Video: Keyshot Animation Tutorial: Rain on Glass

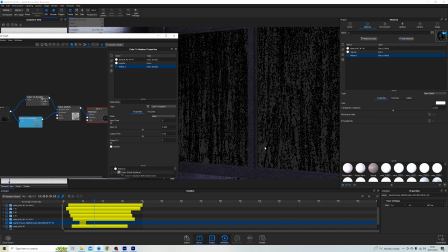Anywhere where the image is slightly lighter, that's where we're going to have this frosted effect, okay?
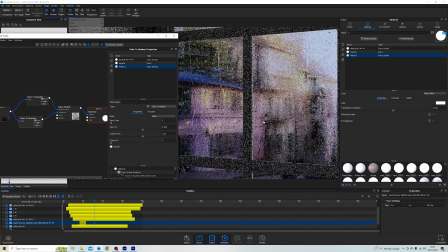So in doing so, that gives us this really misty condensation style scene,
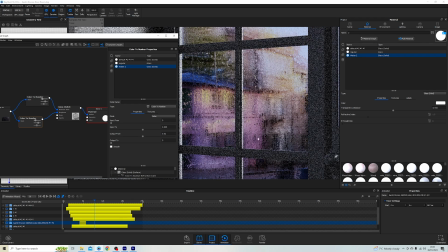just as it's like first thing in the morning, it's cold outside, we're getting condensation on the window, but then as the rain goes through, it's cleaning off that condensation and becoming perfectly clear again.
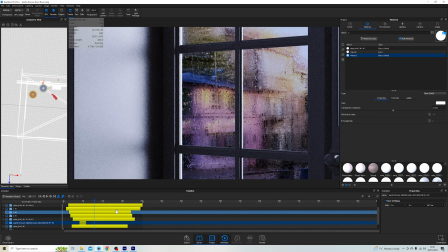Now, like I said, these video files correspond to each of these, and you might think, oh, why have you got so many video files here?
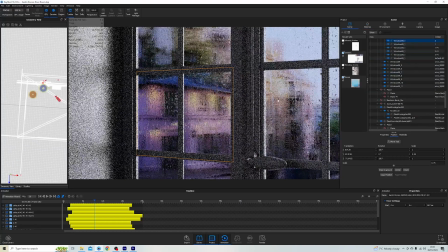And well, actually, that's because I am using each of these panes of glass
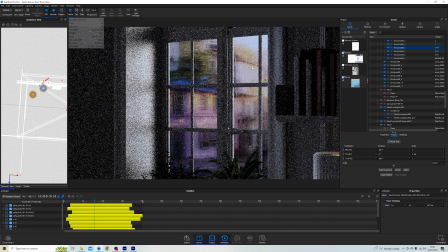as it's a completely different part, completely different material. And not only that, I've gone through and duplicated those parts to fill the next window pane. And then, for example, I've rotated it around 180
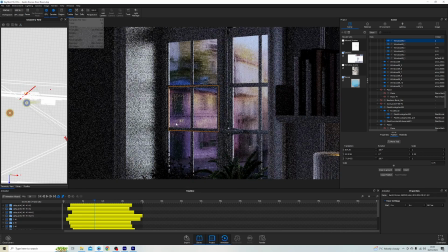so that the Shutterstock image is reversed.
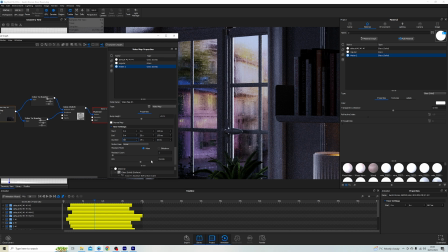And then I've also gone ahead as a final option, and if I click on this video file, come down to the FPS, I've changed this FPS from anywhere between 20 and 30 frames per second.
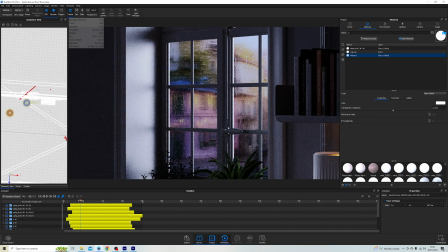Now, all of that is to try and get away from the fact that this image texture is the same across all 6 window panes. And I've staggered the start of each of those video files here.
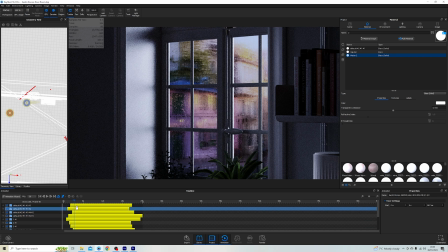And in doing so, I hope breaks any sense of pattern and breaks any sense of repeatability across all of the window frames. Okay, so I wanted these to look really, really quite random.
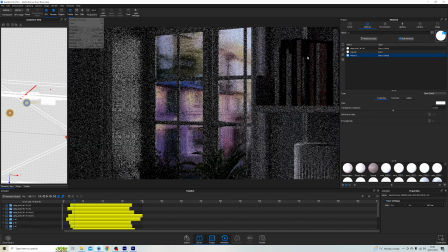So I think that's everything that I wanted to talk about in terms of the window panes.
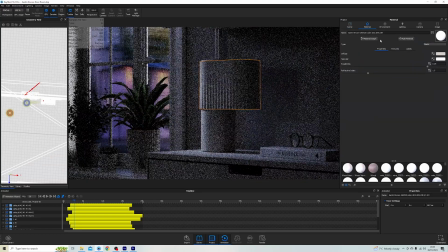The next thing I had to do was set the lighting material for this gantry light.
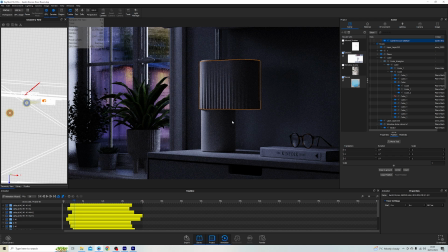This is my 3D printed light available on the gantry website. It's made from plant-based polymers. It's basically sugarcane polymers. Really good for the environment. You can buy it. They ship to Canada and the US.
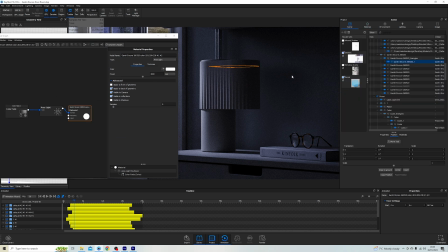But all I've gone ahead and done for the lighting section is added in this color fade. So I go from black and I go all the way up to 2700 Kelvin.
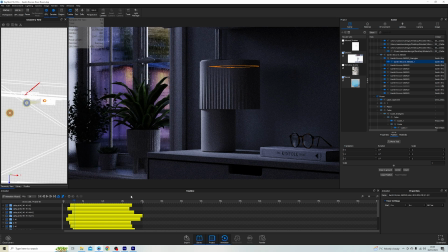And that's going to, you can see that here. So if I add the animation in the material graph, it pops up down here.
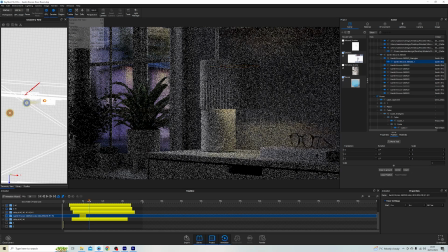And now as we scroll through, we can see that the light goes on really bright.
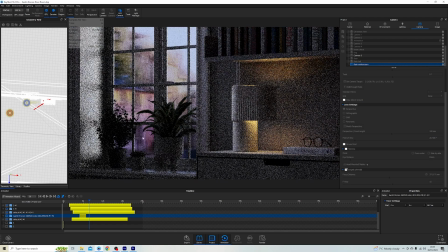Now, like I said, it would be silly to render every single frame as it is right now, okay? It would also be really silly to render the entire scene with
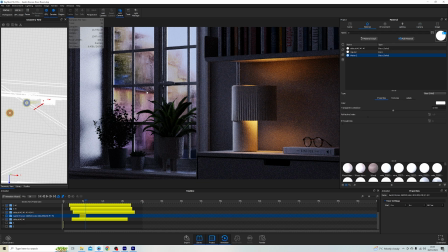frosted glass that the sun is trying to burst through, okay? Glass is not great to render in Keyshot, full stop. If you're rendering light through glass, it's going to slow things down.
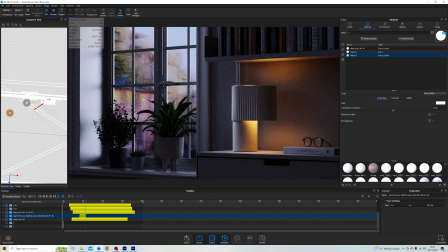If you're going to render frosted glass and have light come through frosted glass, your render times will be insane. And you can even see these fireflies beginning to appear right down in the bottom because it's going to take a very long time to render. So to fix that, I had the scene set up
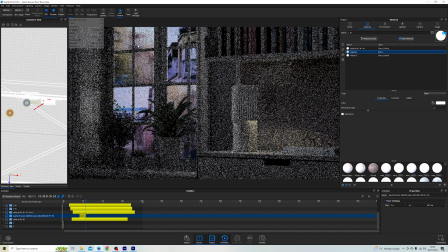with not glass solid with a frosting applied, but actually
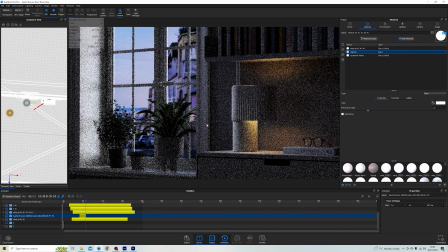regular glass that speeds up rendering times and allows me to have a much cleaner rendering effect.
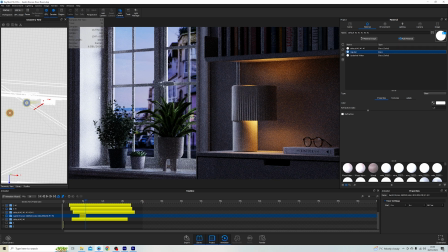Okay, so this is going to render up so much faster and become a lot cleaner and clearer than having the frosted glass. So this is now set up in the way that I would render, and you can see I have my back plate.
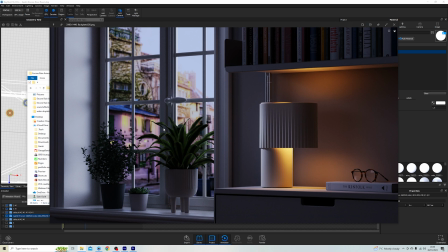This is what I rendered previously. Now I only need this as one image.
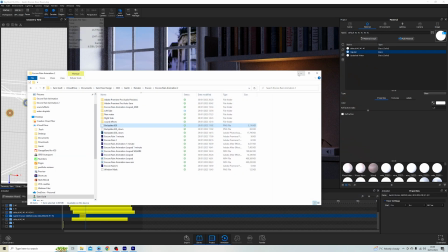All of the animation can be done using regions like this.
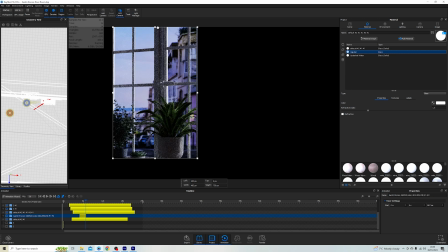So I would render region.